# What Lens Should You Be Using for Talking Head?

Casey Neistat often shoots super wide, 10-14mm. Becky and Chris shoot long at 105mm.
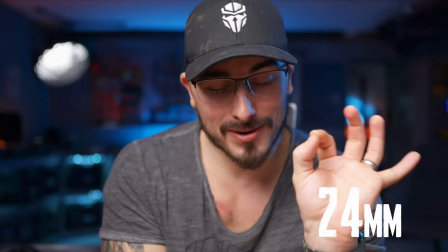[0:05]
Peter McKinnon, Lizzy Pierce, Peter Lindgren all at 24mm. You'll usually see me at 85mm. Your lens choice when shooting a video will cause the biggest change in how everything looks. Way more than which camera you use, and maybe on par with what type and what style of lighting you're using. Let's look at a few examples, and I'll match them up with things you're used to seeing. We'll start out wide. Super, super common is the 24mm lens. I could be wrong about these shots. Photographers are a sneaky bunch, but I'm probably not. Starting out with Peter McKinnon.
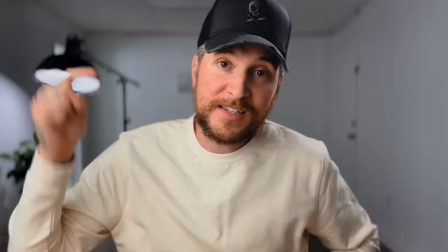[0:31]
He shoots his talking headshots wide. Notice how you can see a lot of the background, as in more than one of the walls in whichever room he's in, which he changes up constantly.
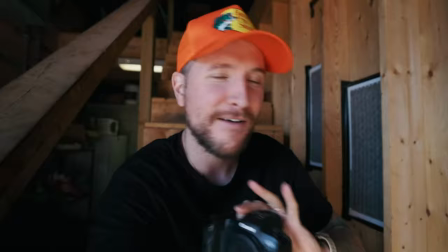[0:38]
Probably a good tip, I don't know. Fairly often, he's even holding the camera, but when he's not, you can catch him making adjustments on the fly. And that makes it clear that the camera's just two or three feet in front of him, hence probably 24mm.
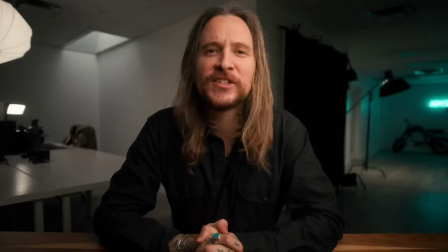[0:49]
He's almost always lit Rembrandt style, which is what I've got going on here, where he's using a large light source off to one side. The 24mm has become a super common talking head lens for when it's personality that drives the video, rather than information or the story.
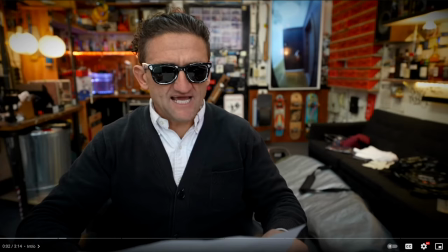[1:01]
Casey Neistat, when he's in his studio, is another wide-angle, I'm guessing, 24mm shooter.
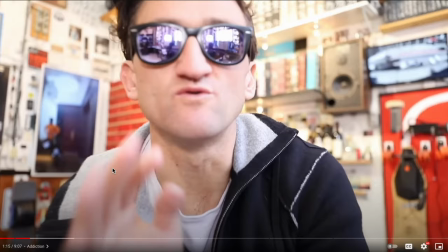[1:06]
You can see most of his office most of the time, and he's always sort of fussing with the camera, zooming it in or out, or adjusting the angle.
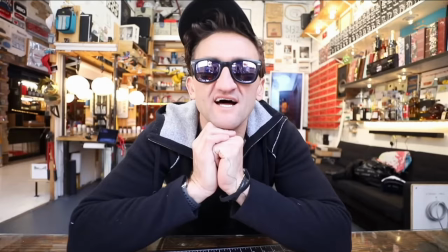[1:12]
He has his camera really low on a table in front of him, so he's looking down at it. He'll occasionally switch to a super wide view, this is maybe 10mm, and he's lit almost globally, from every direction. He switches up his camera angle and focal length constantly so that his shot never goes stale, but he stays really wide.
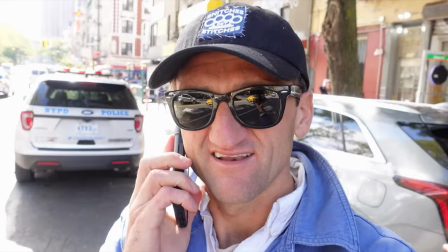[1:27]
When he's outside, he's using auto iso, and you can tell because when he changes from dark to light, the camera auto adjusts, but his motion blur stays the same and the plane of focus doesn't change either.
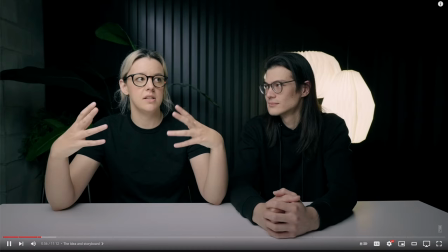[1:36]
Those two would be controlled by shutter speed and aperture. Becky and Chris. When they're in their studio, in front of one of their mini, sometimes temporary sets, they often like a long lens. This is at least 100mm, and you can tell because even though you can see both of them, they definitely cannot reach out and touch the camera, and you'd only see like eight feet of the wall behind them. This would mean that their camera is positioned something like 20 feet in front of them and its focal plane is super narrow.
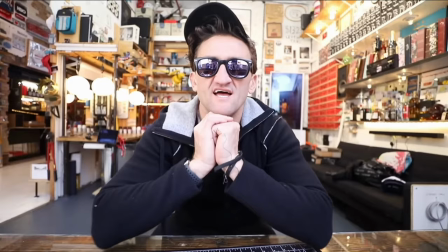[1:58]
If we go back to Casey for a second, you can see all three walls of the room behind him. You can see like 40 linear feet of wall in the background of his shot.
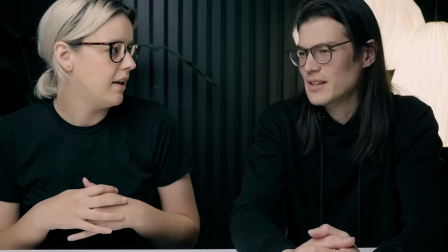[2:05]
When you use a longer lens, like Becky and Chris are doing, you only need to dress up a little portion of the wall that's behind you.
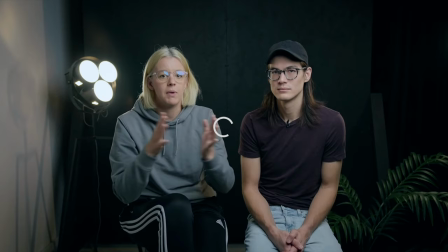[2:11]
And that's actually what they do a lot, build these little sets to talk in front of that match the story that they're telling. But a lot of times, for instance, this one is just a wall that's on wheels that they just built up for this one video. Actually, I think it was a series of videos. I shoot more closely to these two. I love the look of a long lens. This shot here is at 85 millimeters, and the camera is like 15 feet in front of me.
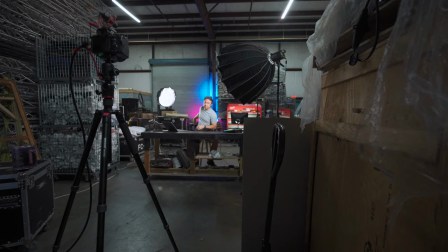[2:27]
And since it's a narrow focal length, even though I'm in this really large space, I'm in a warehouse. And the back wall is another 20 feet behind me, 30 feet behind me.
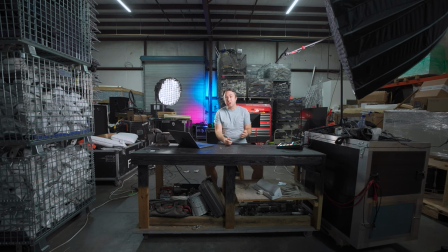[2:35]
There's another 80 feet of disgusting warehouse wall and just stacks of equipment that you don't get to see in this shot. But I roll up a tool chest and some baskets full of lights behind it, and I put some color on the roll-up door back there, and that's it.
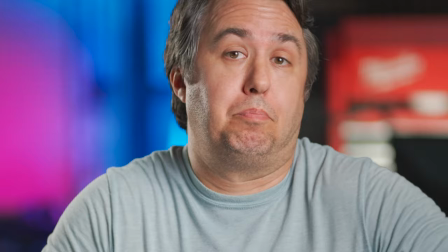[2:46]
If I move the camera even closer, so it's just a tight shot of my head and shoulders, the background will practically disappear into just amorphous colors and shapes.
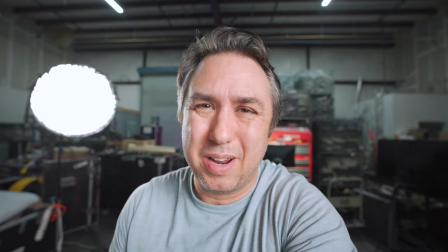[2:53]
But if I shoot this same set through a super wide angle like Casey Neistat does, now you have access to all this crap in every direction. The room certainly does look larger, but I think it makes my face look a little round and kind of weird. To each their own. Casey and Peter have this entire room that they've carefully curated to look a certain way, and when you watch their videos, you have access to that whole room. I have an utter mess in every direction except for what's directly behind me.
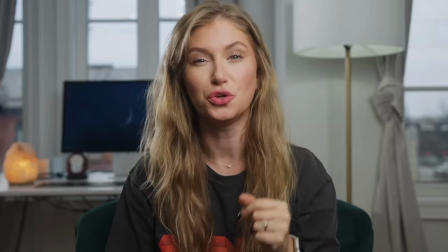[3:13]
In between the telephoto shots of Becky and Chris and the wide shots of Peter and Casey, newer Lizzie Pierce videos look like she's using either a 35 or a 50 millimeter lens.
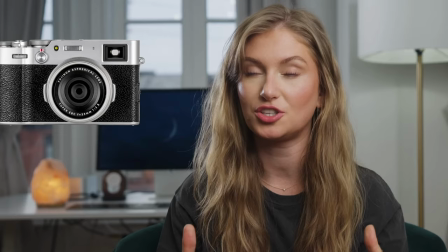[3:22]
It's still wide-ish, but you're only seeing 10 to 12 feet of her back wall, and even though she doesn't appear to be that far away from the back wall, there's a really soft look to it. I'm going to put this at 50 millimeters f1.4, and if you look closely, it looks like she's using a ring light just above her and to her left, stage right. If you want to be able to figure out what sort of lighting someone's using, take a look at their eyeballs. You can get a super good reflection off someone's eye of the light source or sources that they're using.
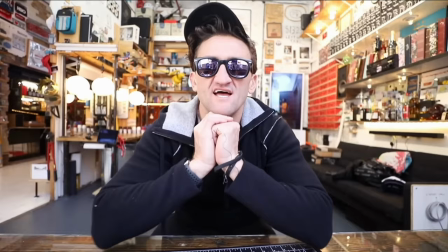[3:46]
Zooming into Peter, you can see a big soft box.
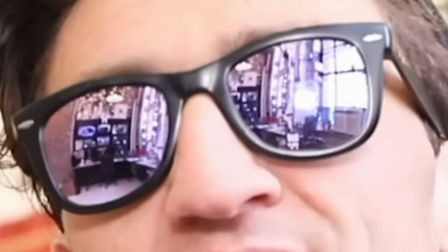[3:48]
Looking at Casey, you can't see his eyes obviously because of his sunglasses, but you can see that he's sitting in front of a big window, which is why he's totally evenly lit from all sides.
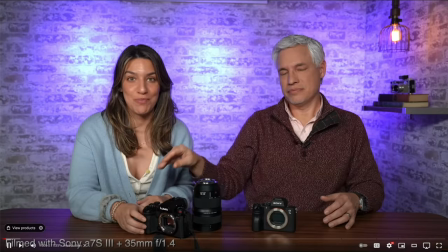[3:57]
That's not always the most flattering light, but at least there's a lot of light. Tony and Chelsea Northrup choose to light evenly from both sides, or maybe there's one kind of right in front and the one to the side.